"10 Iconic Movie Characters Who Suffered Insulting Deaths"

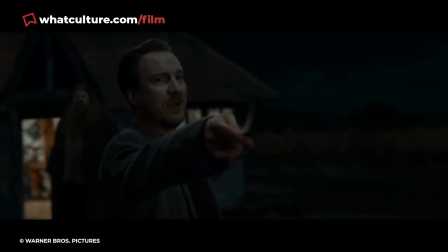[8:13]
Having said that, it's still disappointing to see such beloved characters exit the franchise so hastily.
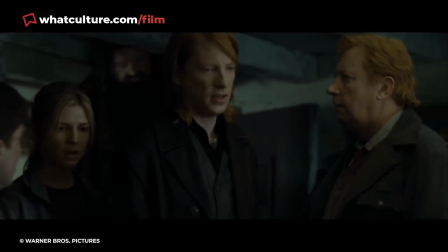[8:18]
In the opening of the Deathly Hallows Part 1, it's casually mentioned that Mad-Eye Moody just died.
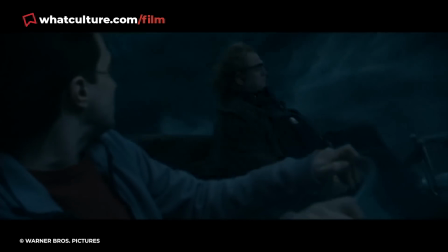[8:24]
Not only do we not see this happen, Moody is barely mentioned ever again.
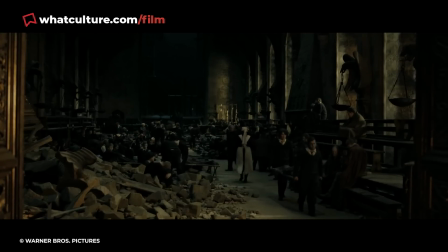[8:27]
In the Deathly Hallows Part 2, Harry, Ron and Hermione enter a rubble-filled room in Hogwarts where the students and teachers tend to the wounded.
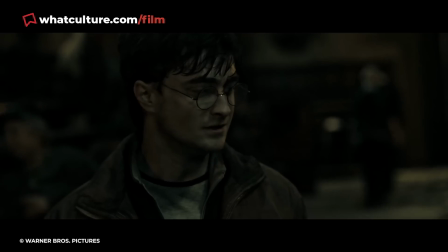[8:35]
As Harry gazes around, he sees Fred Weasley, Nymphadora Tonks, and Remus Lupin have died from their injuries.
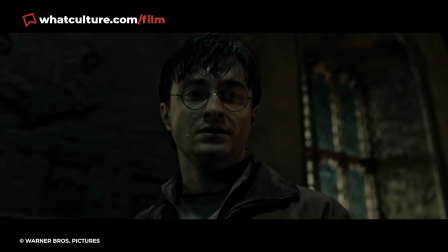[8:41]
However, the camera focuses on the deceased so briefly, we barely have time to register what actually happened.
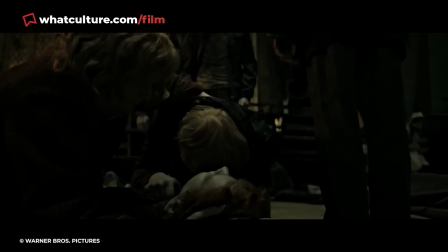[8:47]
Even though Ron just lost his brother, we don't get a single clear shot of Fred during this scene.
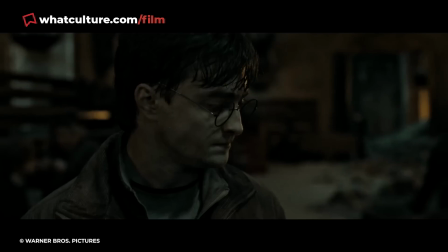[8:52]
The shot of Nymphadora and Remus is so quick, some casual viewers didn't even recognize who they were.
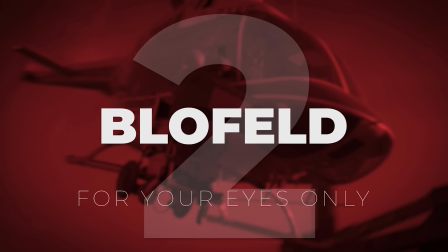[8:57]
For shame. 2. Blofeld For Your Eyes Only Every great hero needs a nemesis.
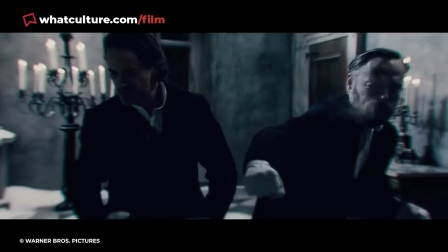[9:02]
Batman has the Joker, Sherlock Holmes has more reality, and even though James Bond has faced many colorful evildoers,
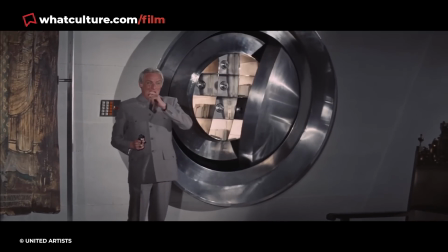[9:09]
there's no question Ernst Stavro Blofeld is his arch-enemy.
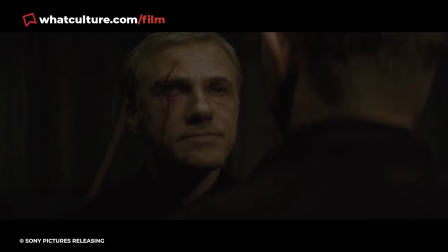[9:12]
Being in charge of the world's largest terrorist organization, no one on Earth holds more destructive power than Blofeld.
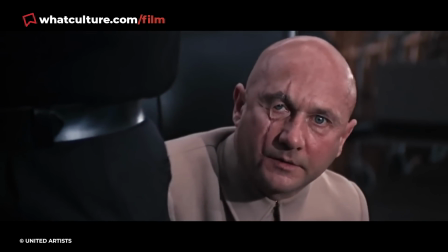[9:18]
Since he's a master manipulator, the Spectre Commander is among the few who's gotten a drop on 007 on multiple occasions.
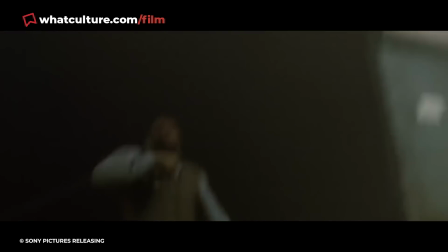[9:25]
And although Bond baddies usually have a deeply satisfying death, Blofeld is not one of them.
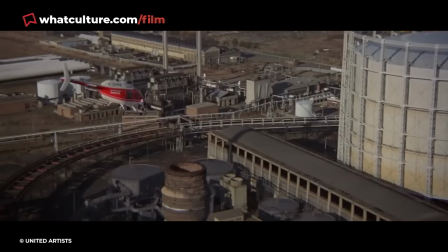[9:30]
In For Your Eyes Only, the legendary villain dies by falling down a chimney.
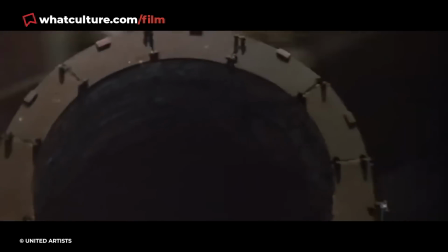[9:34]
If that sounds ridiculous out of context, you'll be even more infuriated when you learn the backstory behind this scene.
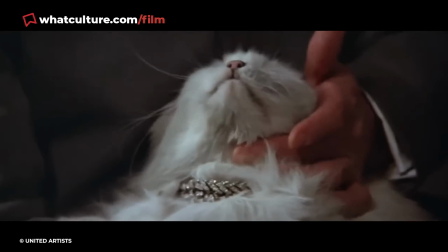[9:40]
With producer Kevin McClory owning the rights to Blofeld and Spectre,
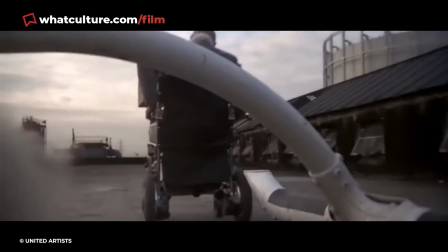[9:44]
Eon Pictures decided to kill him off in the dumbest way possible as basically an F.U. to show McClory that they didn't need the character.
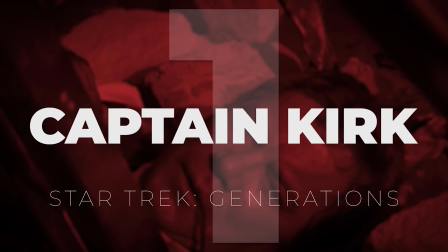[9:50]
If nothing else, they certainly made quite the statement. 1. Captain Kirk – Star Trek Generations Because Star Trek Generations was the first and only
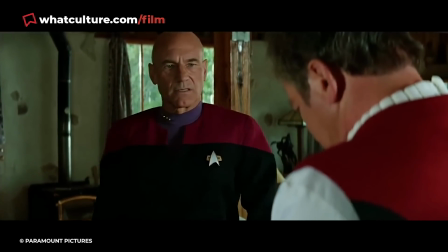[9:59]
time Trekkie saw captains James Kirk and Jean-Luc Picard interact with one another,
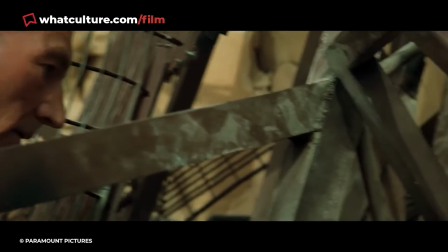[10:04]
it should have been a dream come true. But that's not all. To maximize the emotional impact, the writers thought it would be sensible for Kirk to die in the climax.
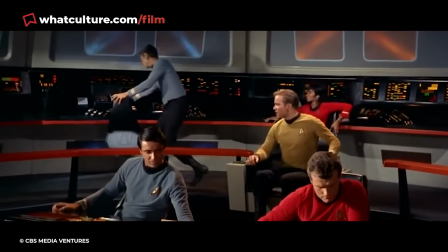[10:12]
Because of Kirk's legacy, they knew they had to be very delicate with how William Shatner's character met his end.
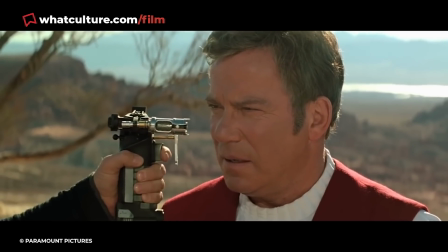[10:18]
So did Kirk go out in a blaze of glory? Did he sacrifice himself for his crew. Did he have one last showdown with the Klingons?
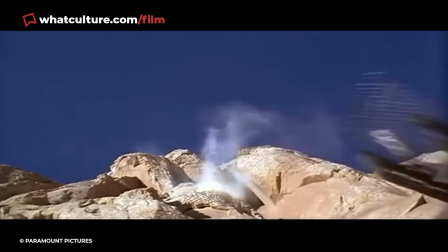[10:25]
Not at all. Instead, he died by tumbling off a bridge like Wile E. Coyote. If you haven't seen the movie in a while, you might think Kirk's death isn't as bad as you remember.
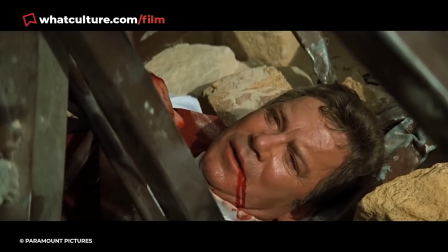[10:33]
In reality, it's worse, to be honest. You see, the last thing Kirk says before drawing his last breath is, oh my,
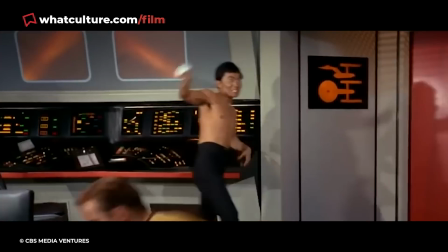[10:40]
which happens to be the catchphrase of George Takei, who portrayed Sulu in the original Star Trek run.
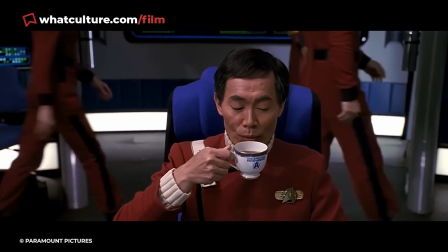[10:45]
Because Takei's, oh my, has become a universally known meme in recent years, It's impossible not to think about it while watching this already anticlimactic scene.
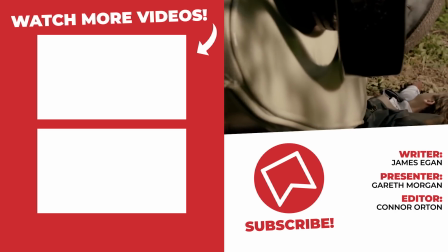[10:54]
Still funny though. And that's our list. Know any other iconic movie characters who suffered insulting deaths?
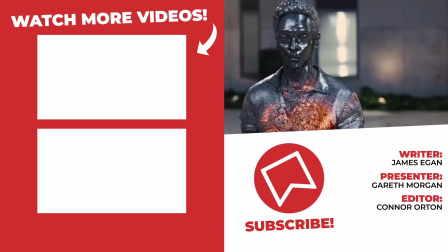[10:59]
Let us know all about them in the comment section right down below and do not forget to like, share and click on that subscribe button while you're down there.
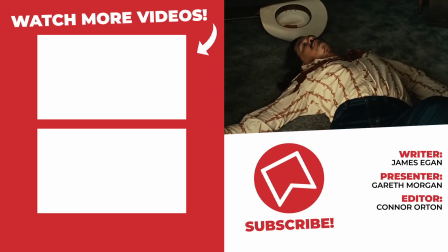[11:05]
I've been Gareth from WhatCulture.com. Cheers for stopping on by. Hopefully you will again. Now go and be the best damn you.
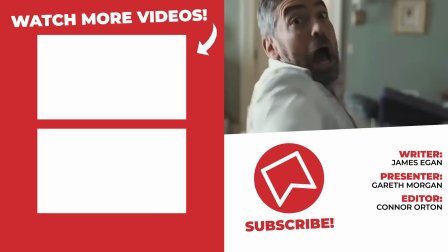[11:12]
Bye bye.